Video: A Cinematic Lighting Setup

Well, hello, welcome back. I'm Joe, and I want to bring you another lighting tutorial, this time more in the vein of video. Was a little bored over the weekend, which is not a normal thing for me. We have a business and a variety of things that keep us busy outside of this and my normal day job as well. But I had a little time on my hands, wanted to make something new, so I decided to do a lighting tutorial of a sequence of me just sketching out some ideas in my garage for a spring bee-box support bracket stand. Bee-box stand? Beehive stand? Yeah, beehive stand. My wife is getting bees this spring, and we want to have a stand for them so that we can get them up off the ground and prevent pests like ants and things from getting in there and messing with them. So the plans are not very official, but it was a good excuse for me to sketch something up and then light it. So real quick, I will get in and show you the brief sequence that I made, and then we'll come back here and we'll talk about how we made it.
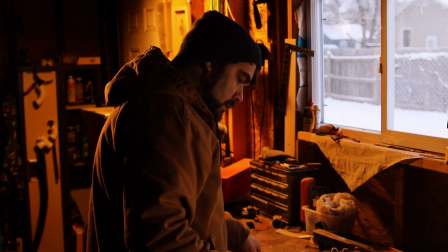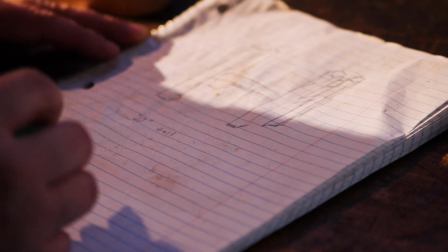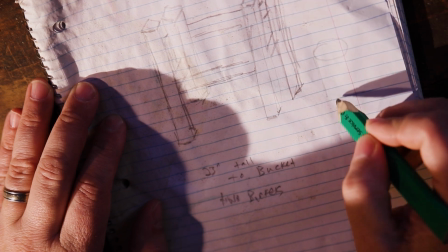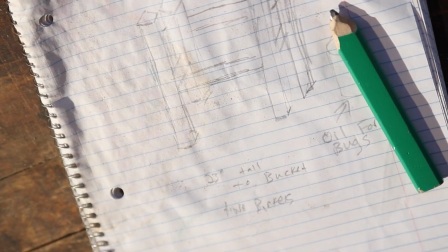Okay, so for this first wide shot, I was shooting on, again, the kit lens,
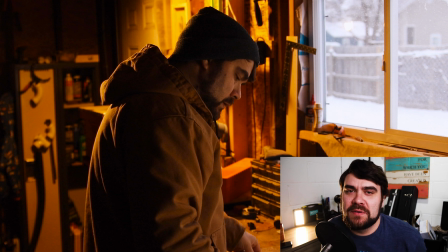90s
same thing that we used in my portrait photography video, if you saw that recently. It's an 1855 kit lens on my Canon 80D, so it is a crop sensor, so it does push into probably like a 35 to 85 or somewhere in that realm. I'm not sure exactly what that math works out to. But I had it set on the wider end for this wide shot.
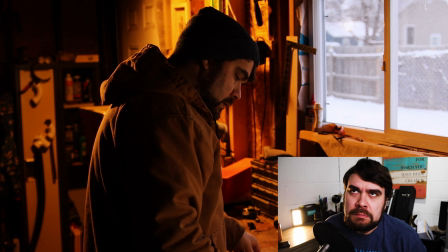109s
Shooting with my window and frame, we were shooting at around 4 p.m., so we're getting into that like dusk hour. It was a pretty overcast day, so as you can see out the window, it's not super contrasty, which played to my benefit so that the window was actually not blown out, and I could kind of play with some smaller lights and not have massive differences in contrast.
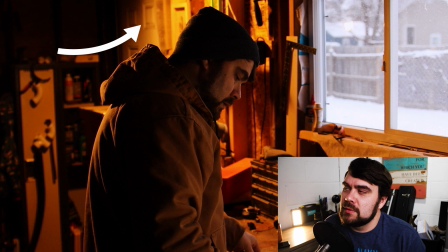129s
So I've got 3 lights going on in this scene. One is a practical that you, I guess, technically can't see, but it is just a clamp light that has a CFL tungsten balanced light bulb in it that is always shining in that position in my garage.
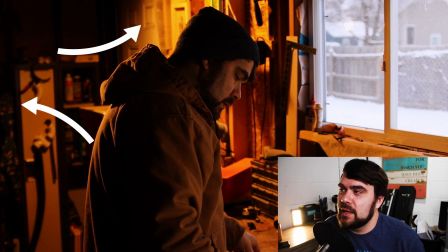145s
So then I had that one turned on, and then if you look to frame left, just past the messy crazy locker of all that stuff,
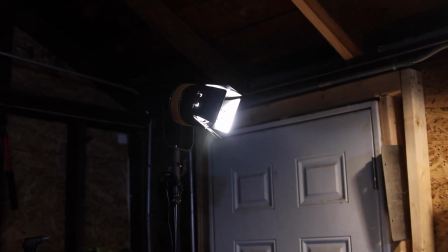151s
is another light stand with a 60 watt Fresnel from Genere on that,
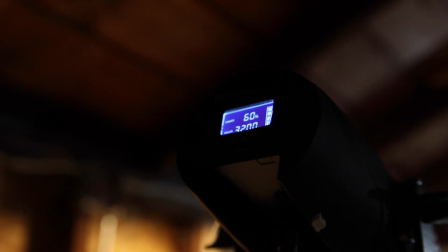157s
which is giving me all of that back edge light. And then if you notice, you can kind of see it's cold out there.
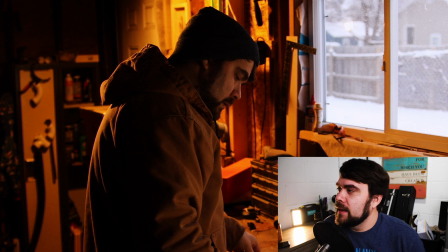163s
My breath was backlit as well, and that light is giving us all of that orange. Obviously I'm getting a little bit of fill from the window and bringing my levels up so that I'm not completely in darkness and silhouette here. Off to frame right, I also have a 5-in-1 reflector with a Viltrox
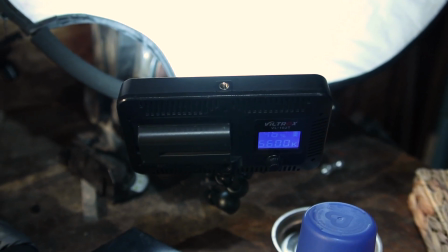183s
162T, I believe, is the model number. It's a bicolor small panel that runs off of MPF batteries, and it was just bouncing into that reflector at 5600 Kelvin to give me a little bit of a cooler fill to kind of act and supplement the daylight that's coming in through the window.
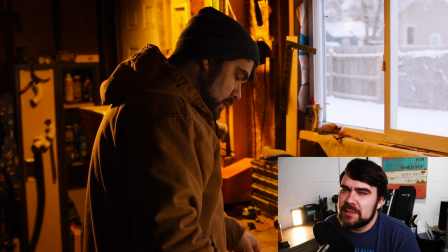200s
So that is it for this scene. I had to play around a little bit. One interesting thing about that Genere, I think it's called the torpedo light. They're super handy little lights, but if you run them on MPF batteries and the batteries are not fully charged,
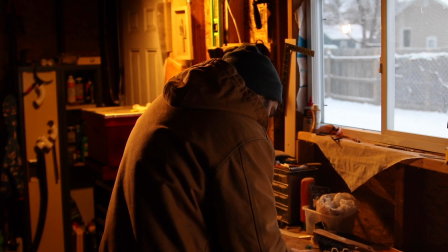214s
it seems like there's a threshold and those things will start to blink, which is crazy and really annoying. I like the light for a variety of other reasons, but that feature honestly kind of sucks.
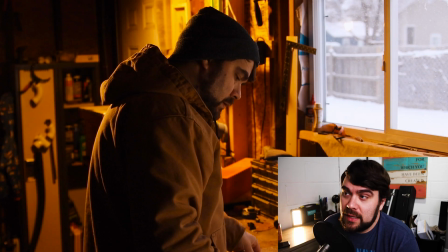225s
So I usually just plug it in with the power supply and don't have any issues with that there. But that is what I'm running on that side. But let's move on to the close-up.
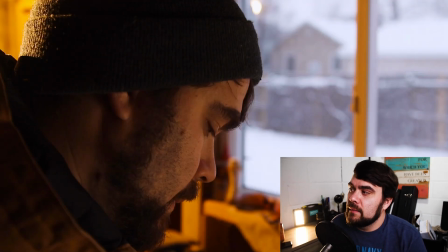236s
Really the same setup here. I did bring in my 5-in-1 reflector a little bit closer just to bring the level up even more on my face so that I'm not falling off quite as much. You can't see quite as much of what that Genere light is doing here.
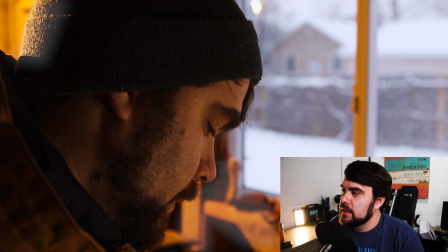252s
You can see that it is kind of lighting the back of my head here and giving the background some lighting as well, and just a little bit of interest. Not a lot changed in that close-up shot there.
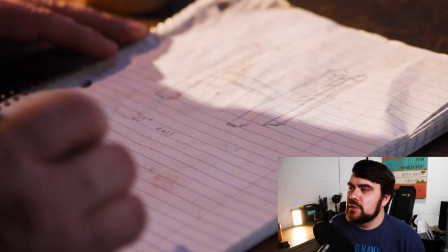263s
And then here we brought the Genere light around just a little bit further,
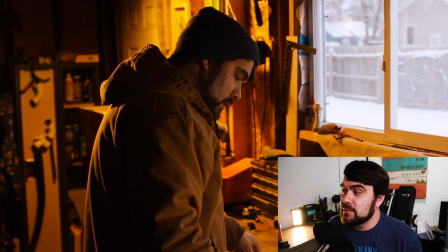268s
so if we come back to the wide, it is out of frame here, but when you go to the close-up of my hands, it is probably about where the locker is.
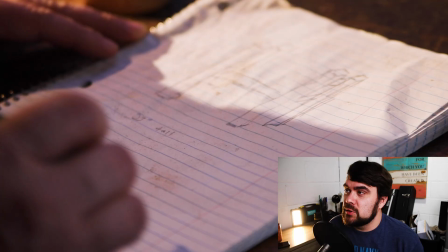275s
I just wrapped it around a little bit so that you could see it coming across the edge of my hands,
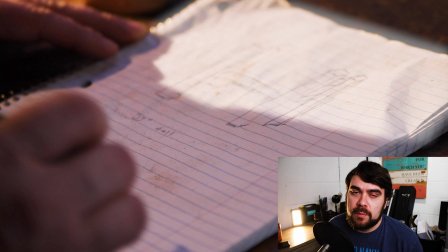280s
and it gave us a little bit of a cut on the pad of paper so that we just had a little bit of interest there.
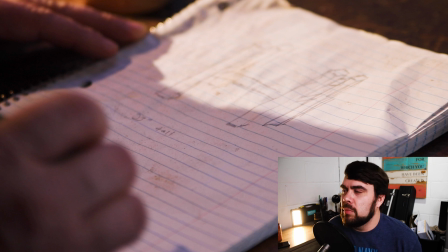286s
It wasn't all in shadow or all blown out, a little bit of contrast in the lighting there.
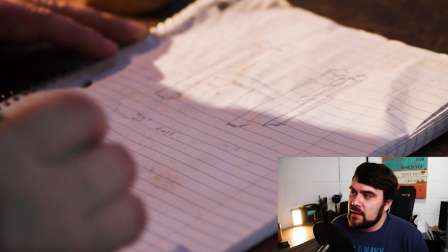293s
And again, we have that fill coming in to give kind of the cooler tones in the shadows a little bit off that 5-in-1. I was trying to go for a little bit of color contrast here with the torpedo light set at 3200 Kelvin and our fill from the little Viltrox light at 5600 to give us a little bit of that kind of orange and blue contrast in the color. It wasn't quite as pronounced as I would have maybe hoped, but it's something that I was just playing with. You know, if you wanted to, you could dial that in more with some gels,
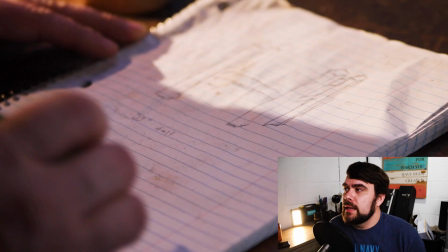325s
or you could play around with the color balance on your camera to probably get that a little more pronounced one way or the other. I still think it's here, it's just a little more subtle, and I don't mind it. I think it looks pretty good. Again, here is a reverse shot on my face.
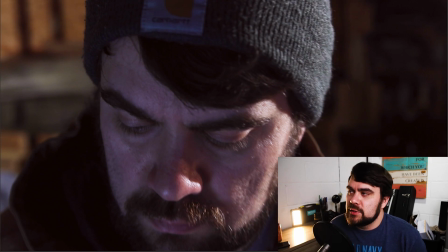338s
We have that Generate light is still more sighty. It's in the same position as it was when we had the shot of my hands to give us a little bit more of a split, a little bit more of that hard, more warm light on that side of me, and then you can see that cool light, which to me is again kind of playing off maybe a little bounce off the pad of paper,
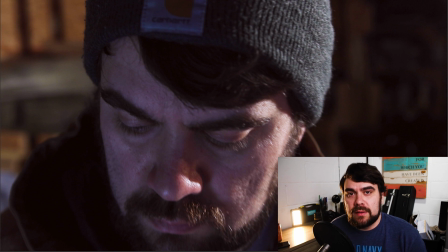358s
maybe a little bit of that cooler tone in the light that is coming through the window with all the snow outside. One thing we did add to the back of this scene so that it didn't go completely black was a newer panel light.
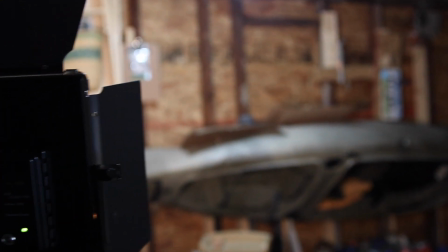367s
I've referenced it in a couple of my other videos, but it's like their 660 bicolor panel. They're pretty inexpensive, but it just gave me a little bit of a wide stroke of light just so you could kind of see that there's something back there. I don't want it to be super obvious what that is. I just want you to see that there is a background and it's not just black.
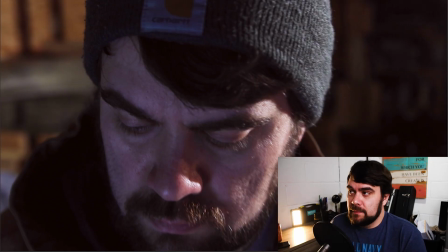385s
It also helps me separate a little bit because if I had done that, my hood and my hat and all of that would have just kind of disappeared. I do think we had pushed that reflector in a little closer to get that fill on my face as well here. And this is the same setup as our other close-up hand shot.
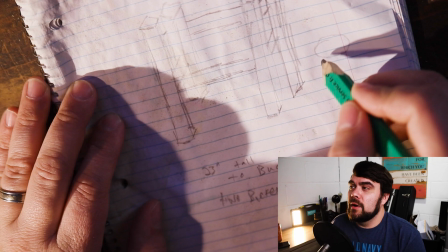401s
The only difference here is I had the camera on top of my tabletop, and I actually shot this upside down, and then I just flipped the image over in post to get it like it was an overhead shot, basically from my point of view. And I thought it turned out pretty decent. And that is really it. We had essentially 3 different lights in this setup, 4 if you want to count the practical. And once we were set, we did minor adjustments to kind of dial in the exposure and give us some fill and various things, but it was really a pretty straightforward setup. One thing I would probably do differently if I could is maybe put like a hand dimmer or something on that practical. To me, it comes off a little bit hot above my head on that wall there. You could put a dimmer on it to deal with that. You could put ND gel over the light since it's out of the frame to maybe dim that down. You could put a B7C in there and maybe control the actual output of the bulb if you have something like that, but just knocking that down a little bit would be nice. I suppose an option for that too would be to have more fill on me so that we could just drop the overall exposure of the frame, but I kind of like how the window looks, so I don't know if that's the best solution for that. But so that's it for this one. Just a quick lighting setup, me playing around with some gear in my garage, trying to test a couple different things, see how it looks. Hoping to do more of these as the time goes on, and this year I'm hoping to actually do some other things too. I appreciate all you guys and love all you guys for coming to check out the photo and video content. I'm hoping to expand into some other elements of our life as the weather warms up and we get into some other things and projects that my wife and I have going on.